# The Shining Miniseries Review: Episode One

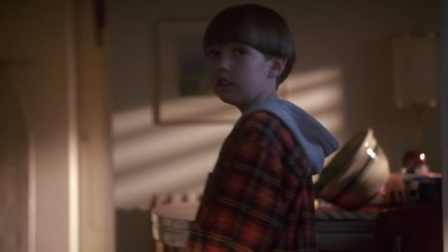[23:49]
from here we are introduced to wendy and danny cooking at home and i want to punch danny in goddamn face why do you look like that
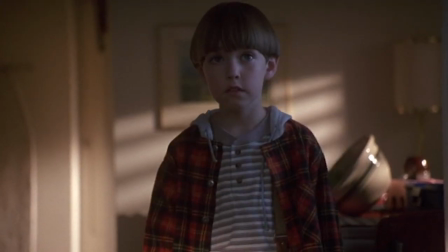[23:56]
he just looks like some guy nowadays but god something about his face just irritates me in this iteration both wendy and jack are well aware of danny's shining abilities from the get-go going as far as asking him questions and addressing it outright did your dad get
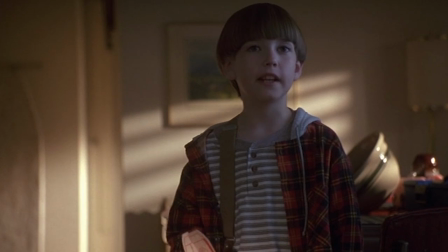[24:09]
the job uh-huh he and the man he talked to didn't like each other but he got it
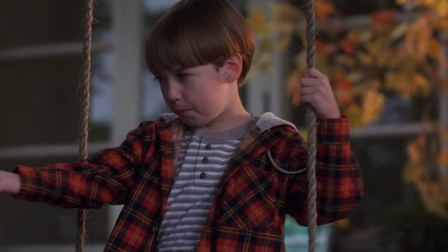[24:15]
danny goes to play outside while waiting for jack to get home being a dumb little kid as Wendy works on her artwork.
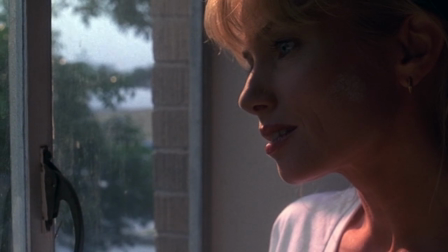[24:21]
And what a great time for another fucking flashback.
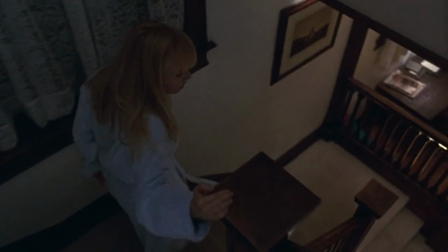[24:27] Go off to use the phone, and this is what I come back to? Answer me, you damn pup!
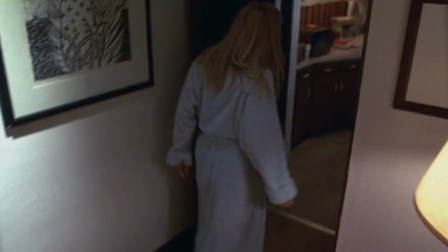[24:32]
God, I just love the line delivery in this series. It's so fucking good.
Get over here, you take your medicine!
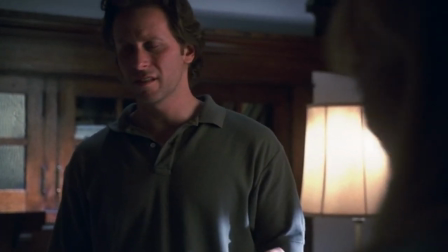[24:39]
He says this about 12,000 times over the course of the three episodes, by the way, so get used to it. Rather than having any subtlety of abuse, here you have it. Oh, and his drinking problem. And marital strain.
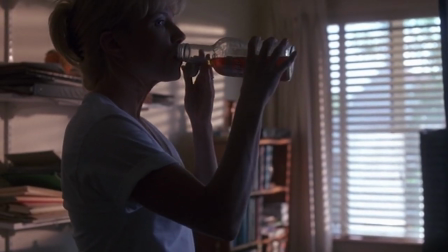[24:54]
And self-hate. Wendy goes to check her husband's tea bottle, and to her amusement, it isn't just straight whiskey.
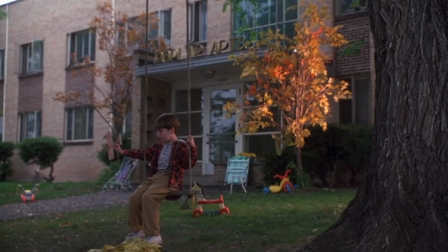[25:00]
She sits down and reads a bit of Jack's teleplay, while Danny is still sitting on the swing outside playing.
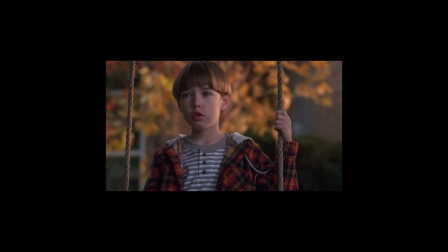[25:05]
Suddenly, he hears a voice calling to him. God, I just want to rip your fucking ears off, you damn little pup.
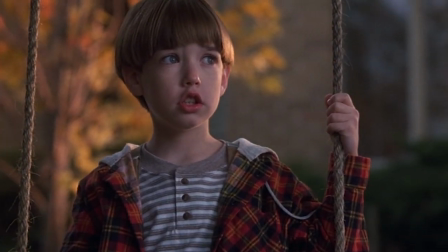[25:11]
I'm sorry. Anyways, before we go any further, let's check back with the 80s film and see how they handled Wendy and Danny's introduction.
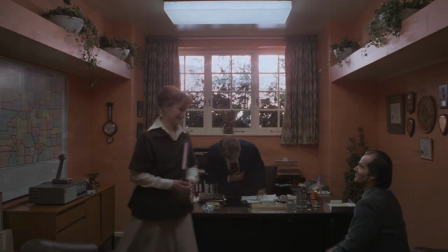[25:18]
Just after Jack sits down in Ullman's office for the first time, we fade to Wendy and Danny at home.
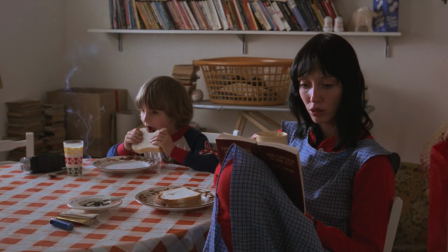[25:23]
They sit at the kitchen table, familiar with the ever-so-common practice of secondhand smoking while children are watching cartoons. The television, and the show Danny is watching, Wile E. Coyote and Roadrunner, become extremely important narrative and thematic elements within the film, which I'll discuss later.
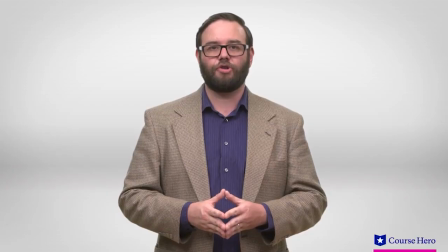[25:38]
Another interesting note is that Wendy is reading The Catcher in the Rye, the infamous banned novel that deals with issues like depression, alienation,
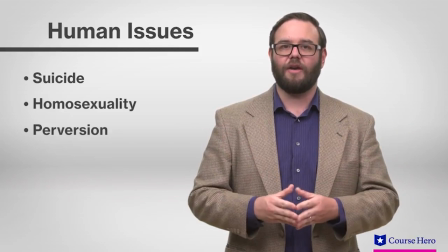[25:45]
processing feelings, suicide, homosexuality, and perversion, while also tackling themes of childhood,
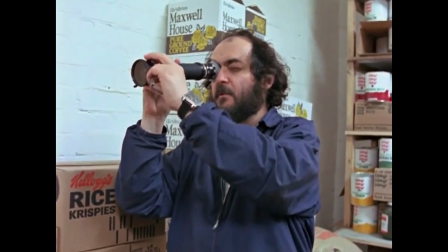[25:51]
sex, and identity. Knowing Kubrick, with his intense control and attention to detail, this was without a doubt intentional.
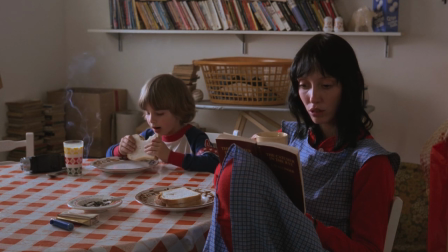[25:58]
The first frame of Wendy and Danny already gives so much detail into their lives within the story, and the eventual themes and issues that will persist and become prevalent throughout the rest of the film.
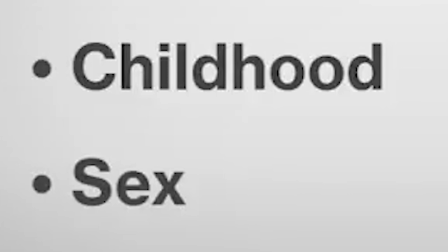[26:08]
Ahem, ahem, ahem, ahem.
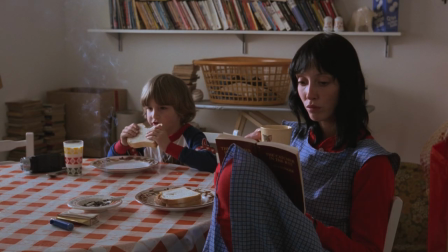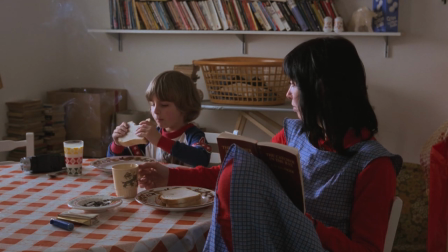Danny goes on to say that there isn't really anyone to play with around here,
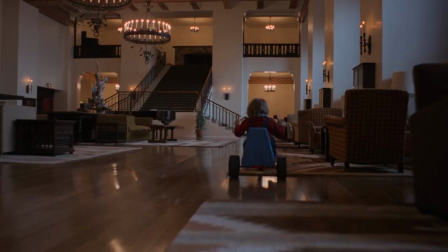[26:26]
already reinforcing the isolation he feels before getting to the hotel and before anyone even mentions it.
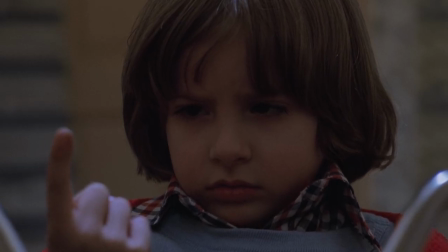[26:32]
It's established that Danny has a hard time making friends and often talks to his imaginary friend named Tony, to which Wendy inquires about.
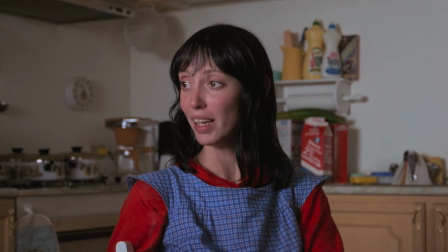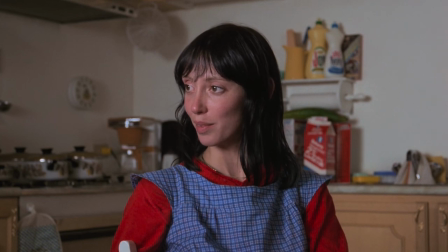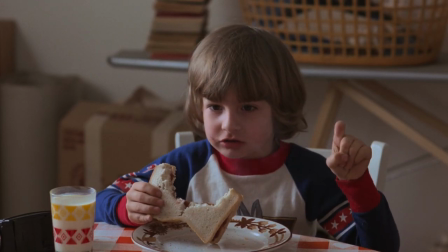[26:51]
Wendy assures him that they'll all have a real good time,
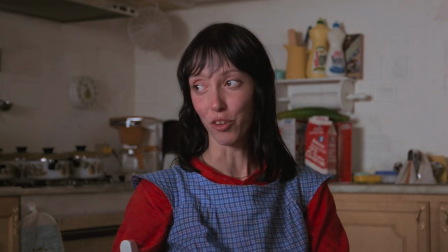[26:58]
as we fade back to Jack and Ullman in his office, as Bill Watson enters the room.
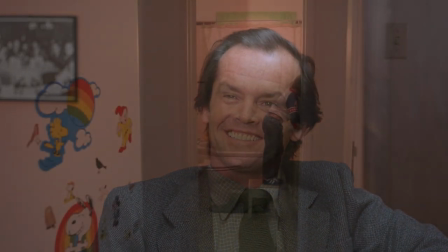[27:02]
Jumping forward in time a bit, after Jack is briefed about the details of the job and the tragedy in the winter of 1970 we see danny brushing his teeth down the hall a slow dolly in as a droning score fills our ears we establish here that tony an imaginary friend that speaks to
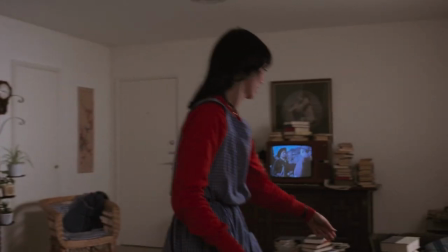[27:18]
danny from his finger can possibly see into the future through shining a brief phone call confirms this narrative as jack got the job this scene is just so much
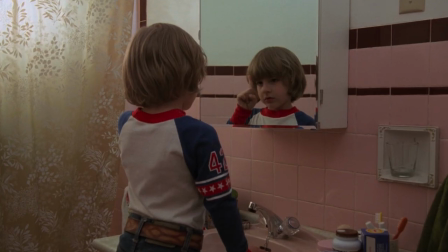[27:26]
more effective in establishing a haunting chilling tone it's dripping with atmosphere and fills us with the same dread danny is subconsciously feeling through tony
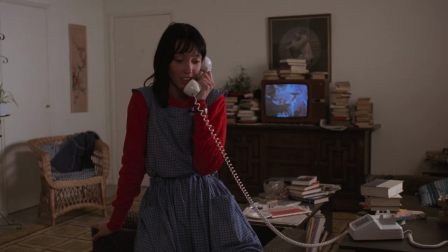[27:35]
also wendy and jack are aware of tony but are completely ignorant to
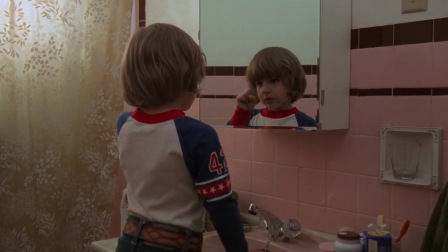[27:40]
his shining abilities the usage of zoom lenses and mirrors play a large part
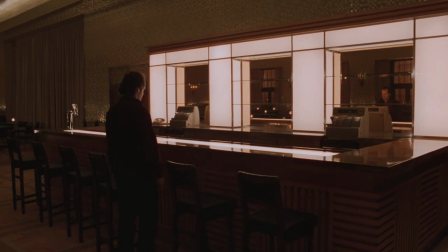[27:44]
within the film as it often demonstrates characters going within their own head showing their subconscious
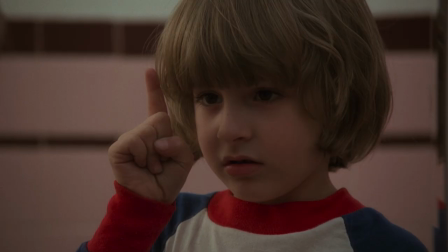[27:49]
thoughts feelings or emotions perfectly shown in this scene where danny prized
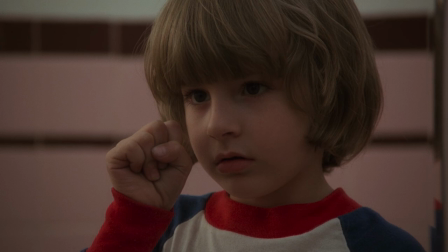[27:54]
tony to tell him why he doesn't want to go to the hotel an